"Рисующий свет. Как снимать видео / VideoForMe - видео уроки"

Добрый день, меня зовут Шпомер Владимир, я преподаватель Санкт-Петербургской школы телевидения, я преподаю операторское мастерство и видеомонтаж. И сегодня я вам расскажу о том, как ставить различные типы освещения. На первом сегодняшнем занятии мы поговорим о рисующем свете. Давайте я сейчас все отключу здесь, в этой студии, чтобы мы понимали, откуда что приходит. Вот сейчас у нас никакого света не приходит.
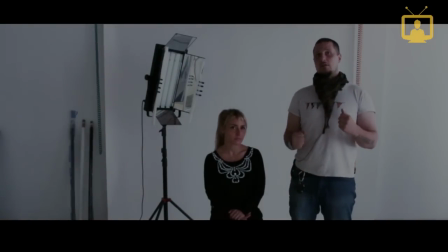(0:28)
Как я рассказывал о рисующем свете, этот свет основной. Он должен быть самый яркий на картинке, и правильный выбор направления постановки рисующего света нам даст или красивую картинку, или не очень.
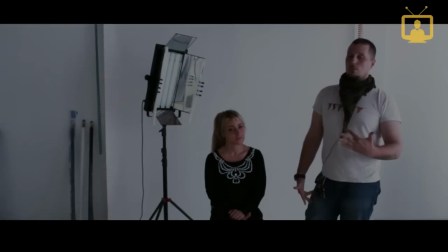(0:41)
Как выбирать правильное направление рисующего света? На примере Алены мы можем понимать, что рисунок может быть или слева, или справа. Как выбрать направление? Очень легко. Существует очень простое правило. Мы должны светить ту сторону лица, которая дальше от камеры.
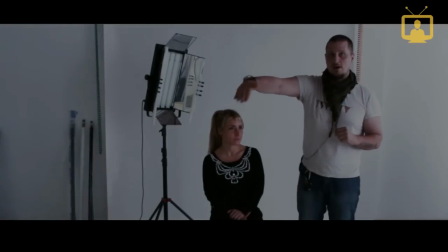(0:56)
Вот смотрите, сейчас ближняя часть лица – это правая к камере, а свет должен падать в основном на левую.
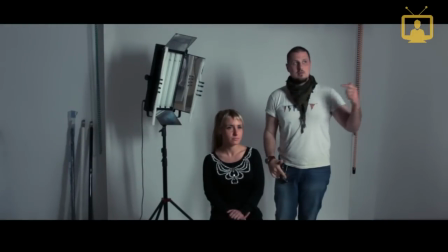(1:01)
Я вам сейчас покажу. Почему так? Почему не с этой стороны, вы спросите? При такой световой схеме у нас хорошо выявляется объем лица.
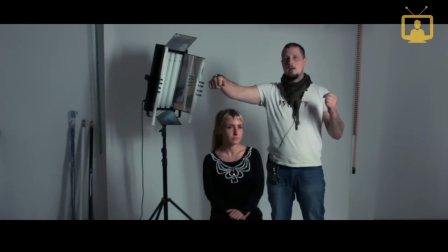(1:09)
Если мы засветим вот эту часть лица, правую, а левую оставим в тени, у нас объем будет неправильный, у нас свет будет идти больше от камеры.
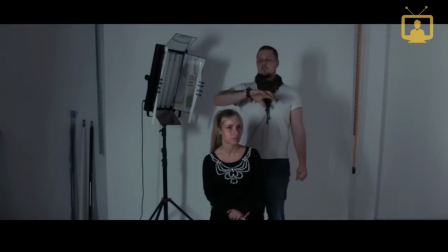(1:17)
Объема нет, черты лица фактуру не подчеркивает.
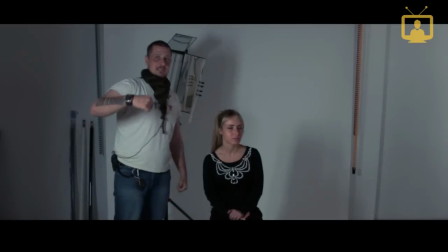(1:22)
Почему рисунок с этой стороны ставится, нам понятно. Соответственно, если Алена будет смотреть с той стороны камеры, вот так вот, да?
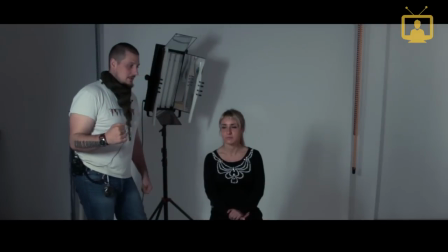(1:29)
То есть сейчас рисунок с правильной стороны, да? Это не закон, это правило.
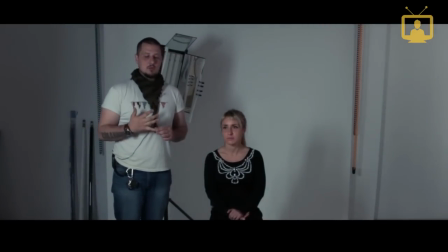(1:34)
Так лучше по наработкам операторов,
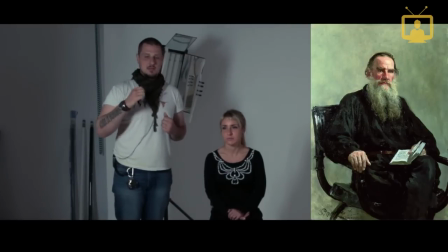(1:38)
даже на картинах, если вы присмотритесь, правильный свет, когда рисуют художники, он всегда идет с внешней стороны лица.
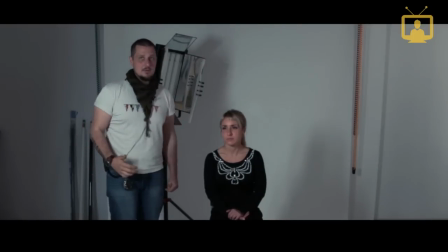(1:45)
Не та, которая развернута с камеры, а чуть-чуть с внешней, чтобы выявить объем лица. Но, как вы можете заметить, вот сейчас такой рисующий свет немножко грубоватый.
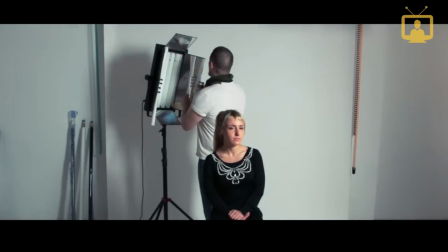(1:53)
Я буду использовать небольшую хитрость. Сейчас у меня работает чистый прибор. В принципе, чистым можно светить, но не в этом случае.
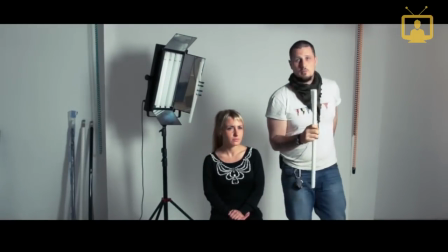(2:02)
И поэтому я использую домашнюю заготовку. У меня есть специальный фильтр рассеивающий.
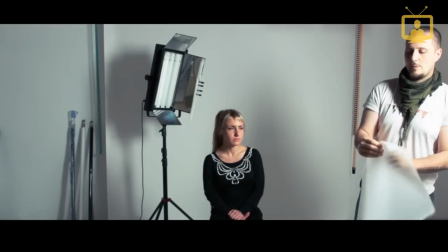(2:06)
Я сейчас этот прибор, который делает наш рисунок, я перед ним помещу вот такие вот пластиковые фильтры.
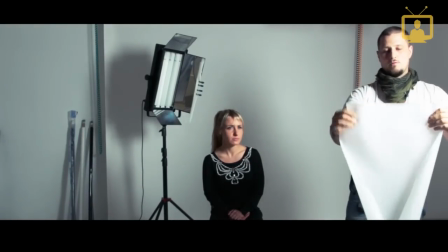(2:14)
Они называются фолиевыми, но вот. И вы посмотрите, как характер света у нас изменится.
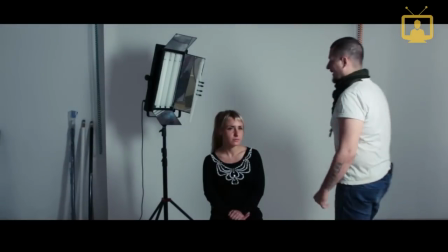(2:20)
Вот мы выбрали, когда выбрали направление рисунка,
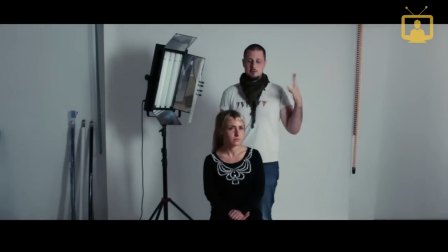(2:25)
его немножко этот рисунок облагородили, сам характер света сделали чуть рассеянный, и мы видим, как хорошо это на лице работает.
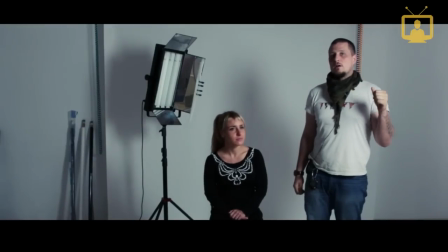(2:33)
Рисующий свет – это, в принципе, главный свет при портретной съемке.
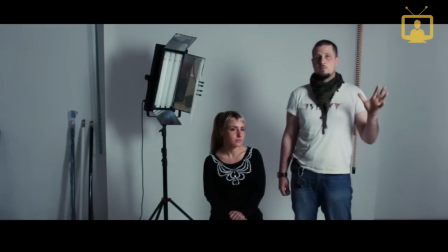(2:38)
Если не вдаваться в нюансы, мы можем даже рисующим светом ограничиться.
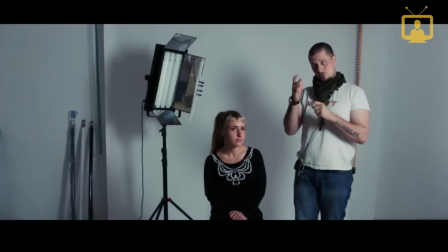(2:42)
Если бы мы не были такими перфекционистами, которым еще нужно заполнение контровой, можно ограничиться рисунком.
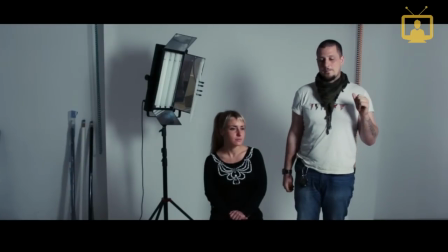(2:48)
И, в принципе, для технической нормальности картинки рисунка достаточно.
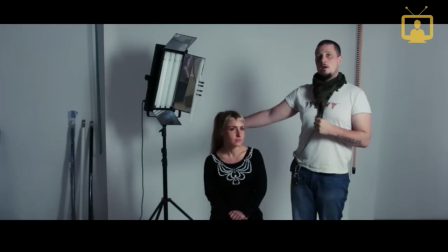(2:55)
Есть яркости, есть темные участки на кадре.
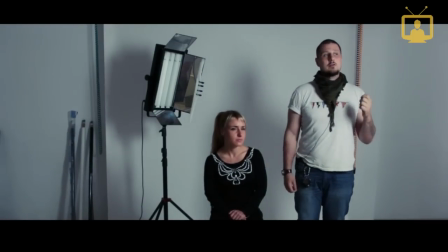(2:58)
Но мы же говорим о высокохудожественных кадрах, а для высокохудожественных кадров нужно как минимум 3 источника света.
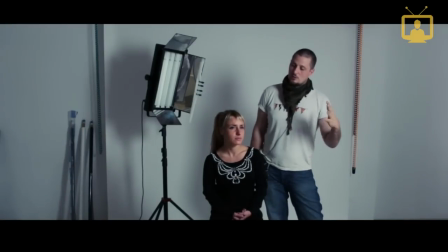(3:04)
И еще, вот вы заметили, наверное, что одна часть лица у нас сейчас светлее, другая темнее.
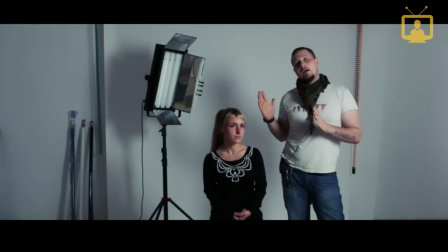(3:10)
И вы видите, что освещенная отличается от темной на сколько-то позиций яркости.
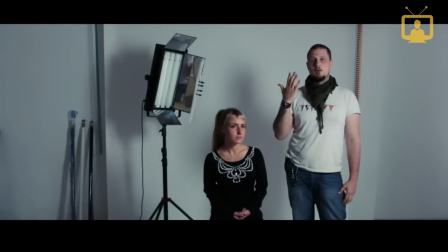(3:15)
Допустим, грубо говоря, сейчас мы можем сказать, что 3 яркости против одной тени. Грубо говоря, если взять освещенность теневой стороны за единичку,
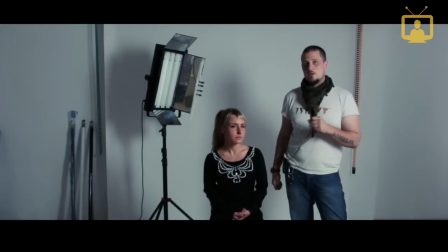(3:24)
то светлая часть лица будет отличаться от этой единички в 3 раза ярче. Так вот, мы сейчас подходим к понятию светового ключа освещения. Грубо говоря, сейчас световой ключ 1:3. Одна темная сторона, 3 ярких. Это может пригодиться. Иногда вас спрашивают, в каком световом ключе работаем.
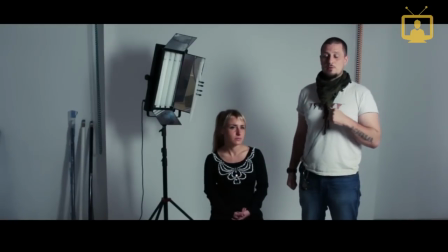(3:42)
Если вы работаете под яркое солнце, допустим, ставите портретный свет, то у вас световой ключ должен быть выше. У вас должна теневая часть быть намного темнее яркой части лица. А если вы работаете под пасмурный свет, когда, в принципе, практически нет разницы между теневой и светлой,
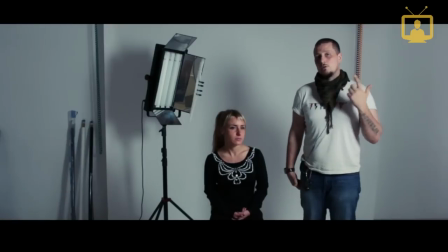(3:58)
то световой ключ может быть 2 яркости к одной темной стороне или там 1:1 даже. Это будет совсем ровное освещение. Если разбить все типы освещения по их мощности, вот, например, у нас рисующий свет, вот этот.
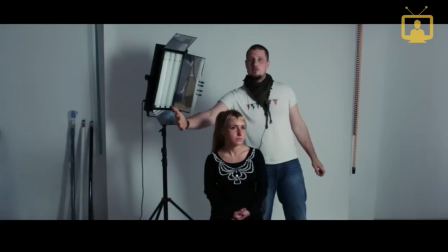(4:10)
Потом, когда мы будем еще проходить, отсюда будет заполняющий свет легенький.